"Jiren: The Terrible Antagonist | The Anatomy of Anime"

The only reason he decided in the first place to give Goku the time of day was because Belmo, his God of Destruction, told him to do so specifically.
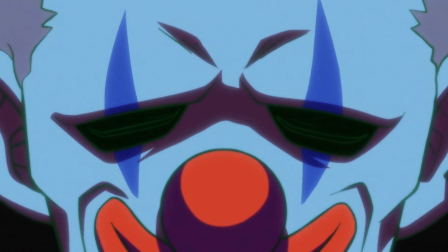[8:20]
There isn't a clash of ideologies.
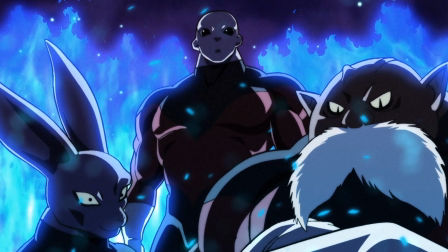[8:22]
We know what Goku's character stands for and is all about, but we have no concept of what Jiren likes, thinks, cares about, or has contempt for.
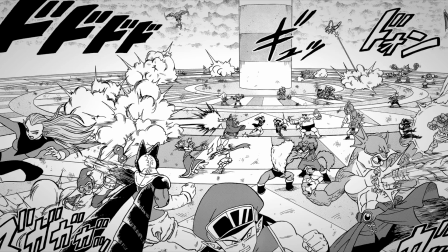[8:30]
This story that's being told is about a tournament, a battle royale that is held by the most elite of the gods,
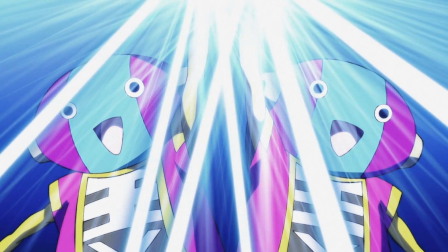[8:36]
where if you lose, you and your entire universe get wiped from existence.
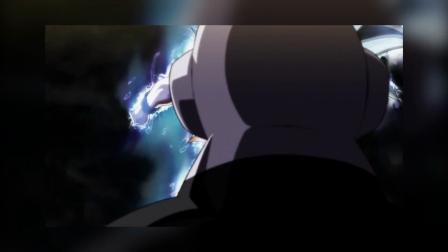[8:40]
It's been established that Goku cares about the value of life, but it isn't found out until the end of the tournament that Jiren does not.
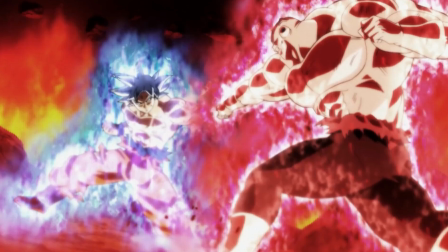[8:48]
And when that is eventually established, their fists and ideologies clash hard.
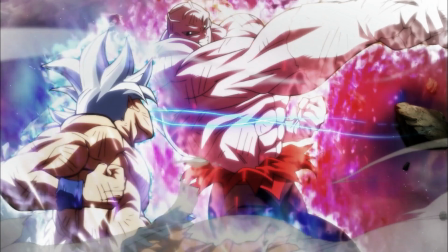[8:54]
Something I'd like to address as my final point when discussing this final struggle is suspense, and how it's created to work in great effect within a story.
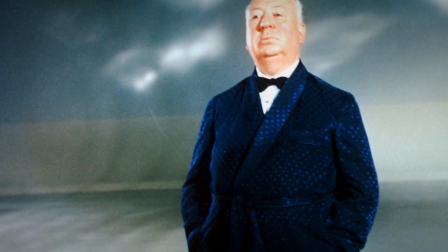[9:03]
To explain how suspense is created, here is a quote from the master of suspense, Alfred Hitchcock.
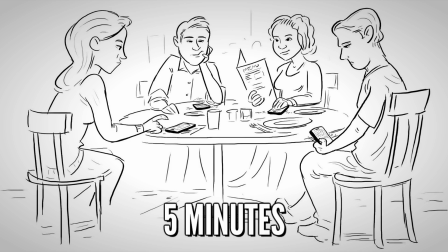[9:08]
Four people are sitting around the table. Five minutes of it. Very dull. Suddenly, a bomb goes off.
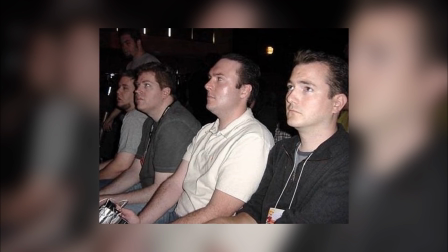[9:13]
What does the audience have? 10 seconds of shock?
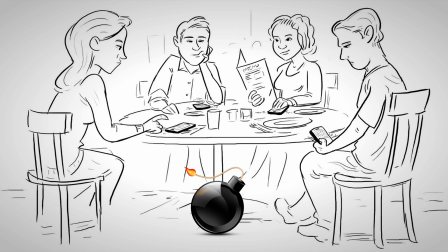[9:16]
Now take that same scene and tell the audience there is a bomb under that table And we'll go off in five minutes. Well, the whole emotion of the scene is totally different because you've given them that information You've got the audience working.
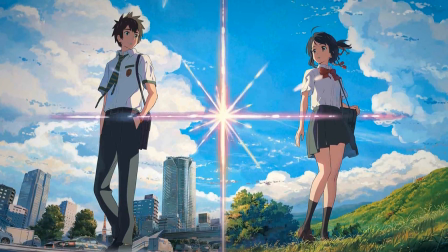[9:29]
To use an example the film Your Name utilizes this technique quite masterfully Your Name is about two Japanese students,
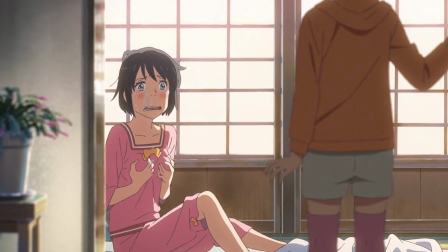[9:35]
Taki and Mitsuha, as they switch bodies over the course of the film and ultimately fall in love However,
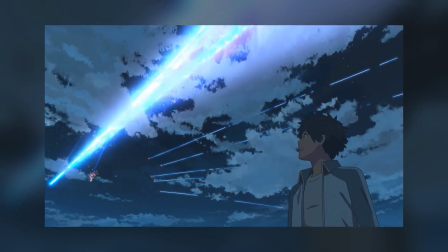[9:41]
a town-shattering meteor is heading for Mitsuhas village, destined to claim her life and those living there if she doesn't evacuate herself and the town in time.
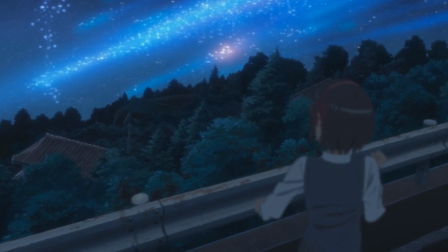[9:49]
Running for her life, the suspense builds as we the audience see the reflection of the meteor bounce off the lake to her left.
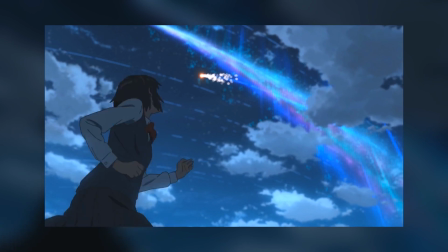[9:55]
The music swells, and then...
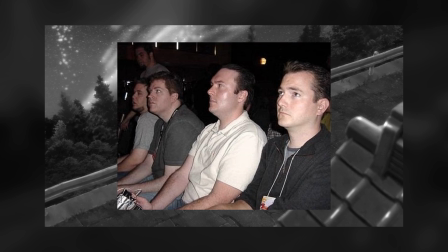[10:01]
When this happens, as a viewer you were thinking, gee I hope you're okay and all, but seriously get moving there's no time!
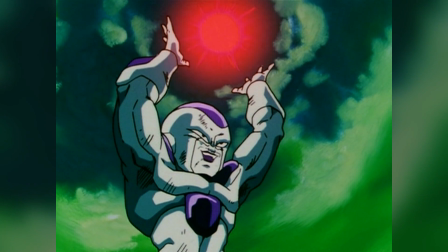[10:08]
Similarly, when Frieza announced that Namek would explode in five minutes,
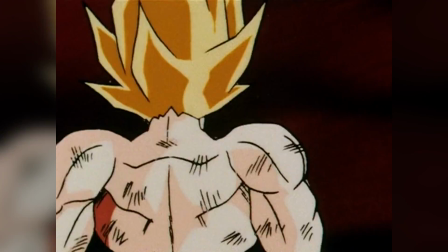[10:12]
the tension and suspense rose and came to a fever pitch near the end as Goku casually talks with Frieza before ultimately besting him and giving him his energy.
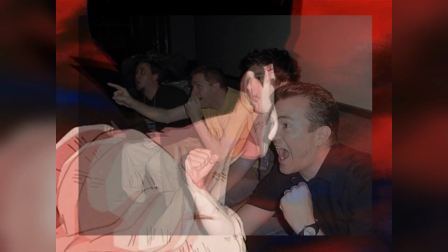[10:20]
The audience thinks, get moving Goku, there's no time.
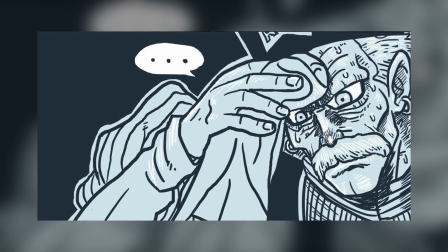[10:24]
Our inability to influence the course of events leads to an experience of tension, and that's how it works.
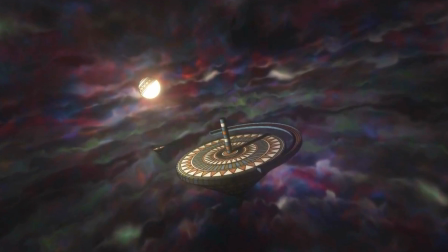[10:30]
In contrast, the Tournament of Power, while it has a time limit, at no point was Universe 7 numbering in the fewest members.
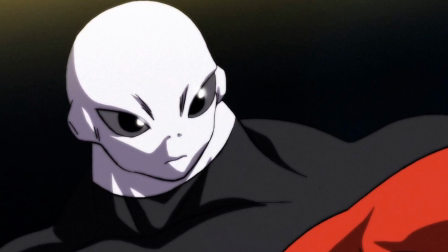[10:36]
And so, seeing as the suspense didn't come from will our heroes get the job done before the clock runs out,
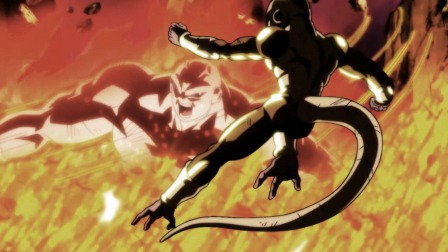[10:42]
it becomes will they have enough stamina to wait out the clock, which is significantly less compelling.
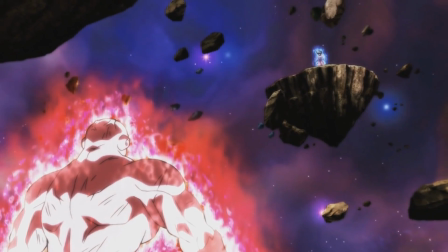[10:51]
Wanting power and strength isn't an interesting trait on its own and isn't necessarily a bad thing.
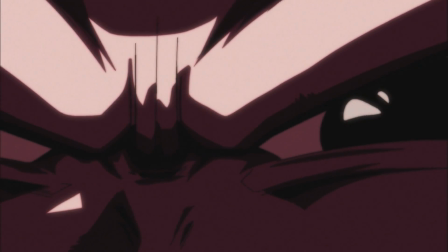[10:57]
But when it's made clear that Jiren values strength and power over justice and life, he becomes a villain.
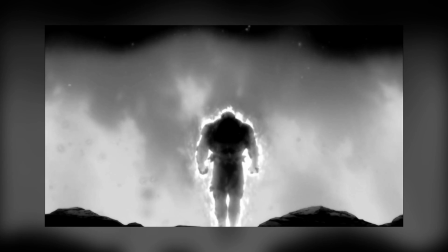[11:03]
At the very end of the arc. For five minutes. before Goku ultimately defeats him.
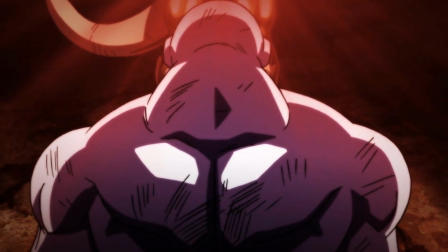[11:08]
And he ultimately gets a redemption of sorts after hearing a pep talk from Toppo in the following episode.
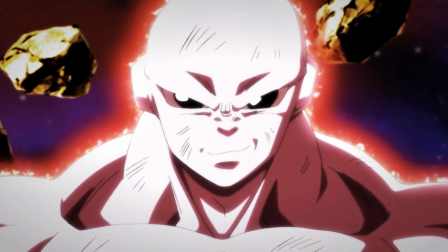[11:13]
You see, that there is a story that's worth telling, but it should have been told over the course of the entire arc and not a single episode's runtime.
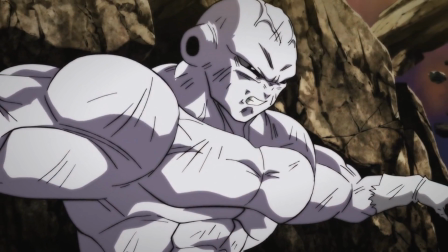[11:21]
There's a very strong case to be made that I'm sure many of you are considering right now, that Goku is Jiren's antagonist.
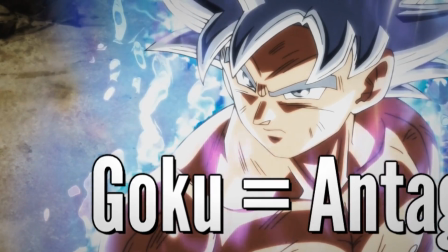[11:28]
Goku is the one that initiates every interaction with the character, he forces him to change and forces him into really tough situations.
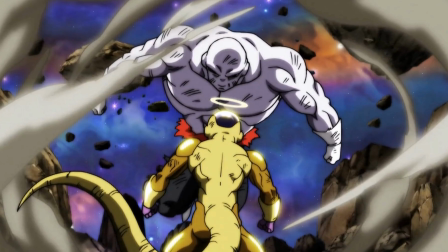[11:34]
But there's a problem with that. The story, from the get-go, was not set up for Jiren to be the protagonist, or even the focus, really.
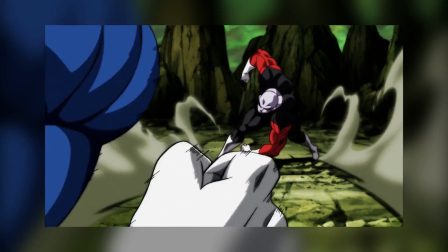[11:41]
Quite the opposite, and thus, he as a character doesn't service the narrative as effectively as he should.
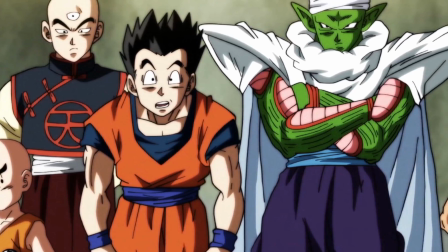[11:46]
And that's the problem with the Tournament of Power. It isn't about a dynamic between characters.
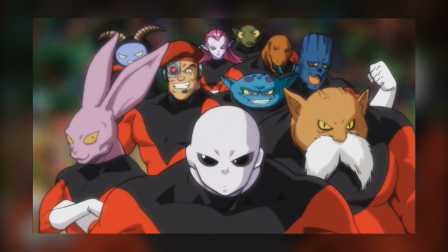[11:50]
It isn't about anything other than a tournament, and that's it.
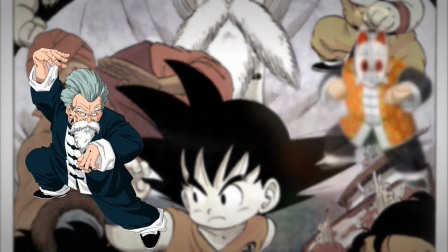[11:54]
Every other tournament in Dragon Ball was about something, rich with character, development, and intrigue.
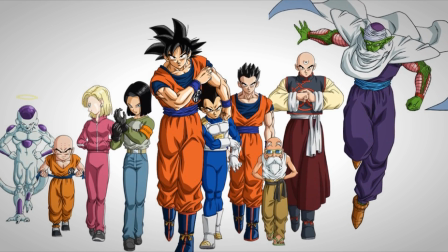[12:00]
So I think saying that the Tournament of Power was more like a sporting event, and not an actual story with a payoff, is accurate.
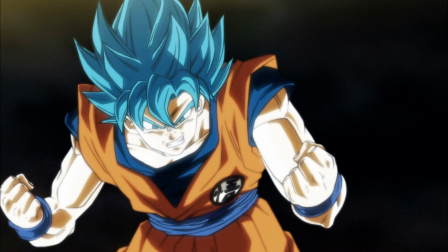[12:07]
It was enjoyable in parts with its own highlights for sure, but it wasn't really a story with a beginning, middle and end.
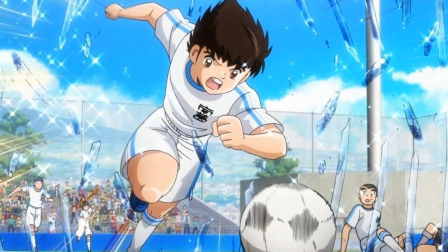[12:12]
No more so than a football game is.